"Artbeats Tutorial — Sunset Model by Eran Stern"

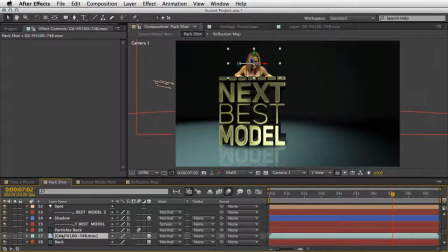747s
I placed it here in the timeline, make it a 3D layer, and it is already starting to look very convincing.
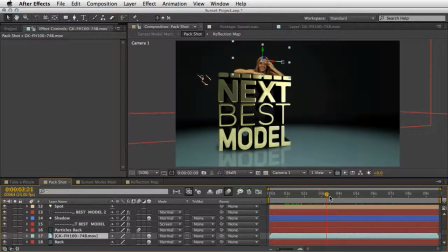756s
So at the beginning of this, the girl is popping out, puts her hand, and look around the scene.
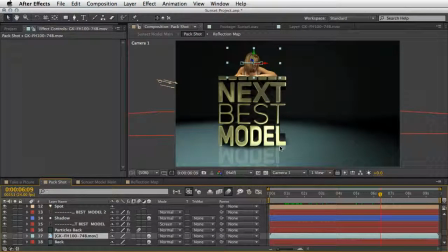764s
So of course, if she's looking around, let's build something to look at. So first we have the title here, and this is our main title for the show when it's going to be aired tonight at 10:30.
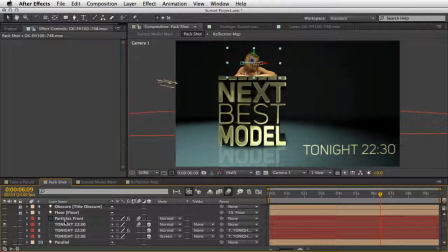778s
Make sure to tune in. And in order to make it a little bit more believable, I took the same steps. So created a duplicate, flipped it just in order to create the reflection, and use another copy, placed it on the ground just to create the contact shadow.
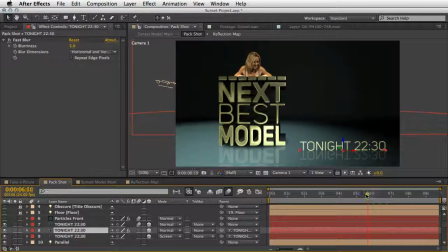797s
This will make it look very believable. And the text is just arriving from outside the screen into the shot and resting here in its final position. Now, of course, this is all well and good, but I wanted a little bit more, so I've decided to add some particles here.
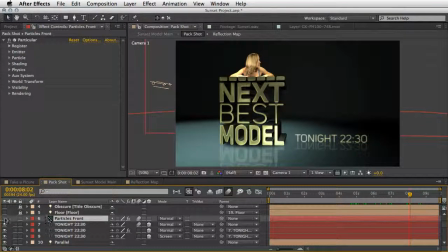817s
For that, I've used particular, and I have two instances of the particle. One here, which I named particle front, and the other one is particle back. Basically, those are the same layer, so it is a duplicate.
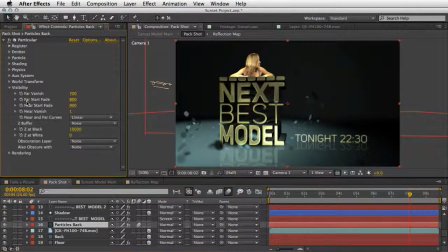835s
And all I did is change the visibility here using those settings, the far vanish, far start fade, near start fade, and near vanish, just to make sure that some of the particles will be rendered in front and some behind of those elements.
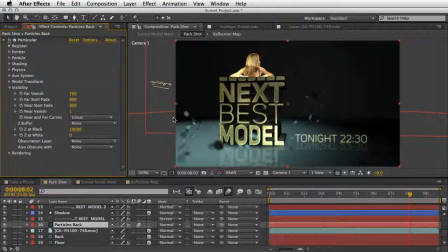854s
For the rest of the things that I did in particular, let me just run on them very quickly. Under the particle, I used the texture polygon, and this is once again a very basic shape.
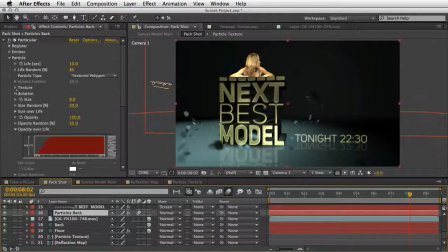866s
So this is the custom particle. I defined it here under the texture, so this is the particle texture. I played with the rotation, so those blue coins look like they are at the right angle.
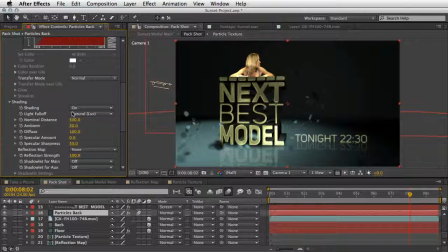881s
I also made sure to enable the shading because particular really acts well when there are lights in the scene. So to get this look, I played a little bit with the nominal distance and the diffuse. And then, most importantly, under physics, I changed the physics model to bounce
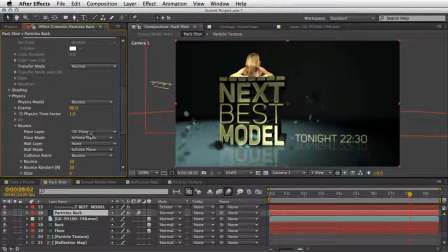902s
and define the floor as a bouncing ground. So when the particles are falling down, they will hit the ground, they will hit the floor and bounce up. Of course, in order to make them fall down, I enhance the gravity factor here to 80. Basically, this is all that I did.
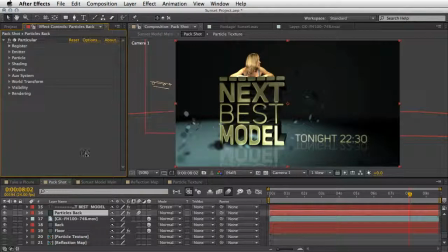920s
I will make sure that this project is available for you to download, so if you want to investigate and dig in a little bit further, you will be able to do it. So this is it for the pack shot. This is the scene. I just want to remind you that I have also a camera orbital which controls the camera,
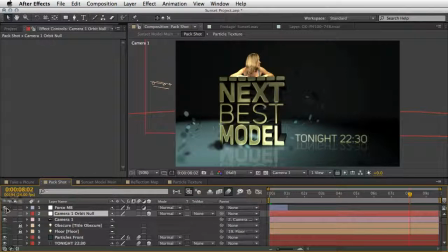940s
and for the first second I also added an adjustment layer with the CC Force Motion Blur.
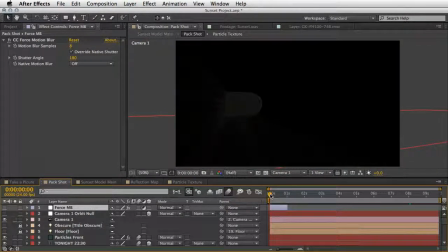949s
So this is how it looks without the motion blur. Just going to drag it.
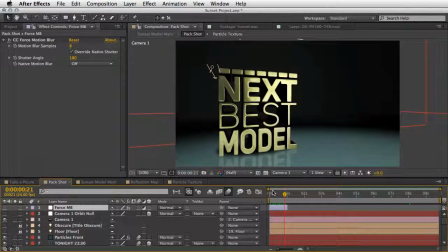956s
I did it because Shapeshifter does not support motion blur and depth of field,
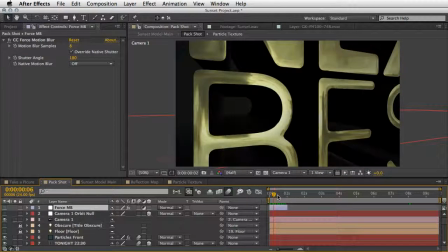962s
and I really felt that by doing this kind of a move, you should have some kind of motion blur.
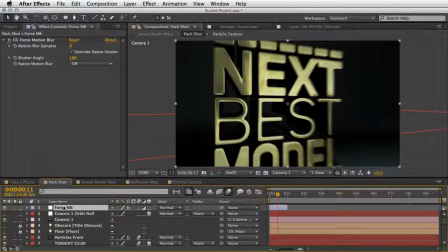970s
So this is where the Force Motion Blur adjustment layer comes in place.
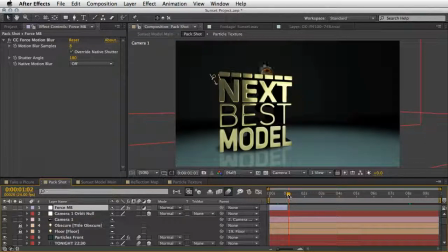974s
Just make sure to trim it afterwards, because from that point onward, the text is not moving, and particular, of course, will respond the motion blur and also the depth of field that I enabled for the camera.
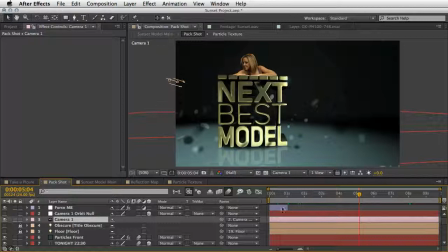991s
So this is our pack shot.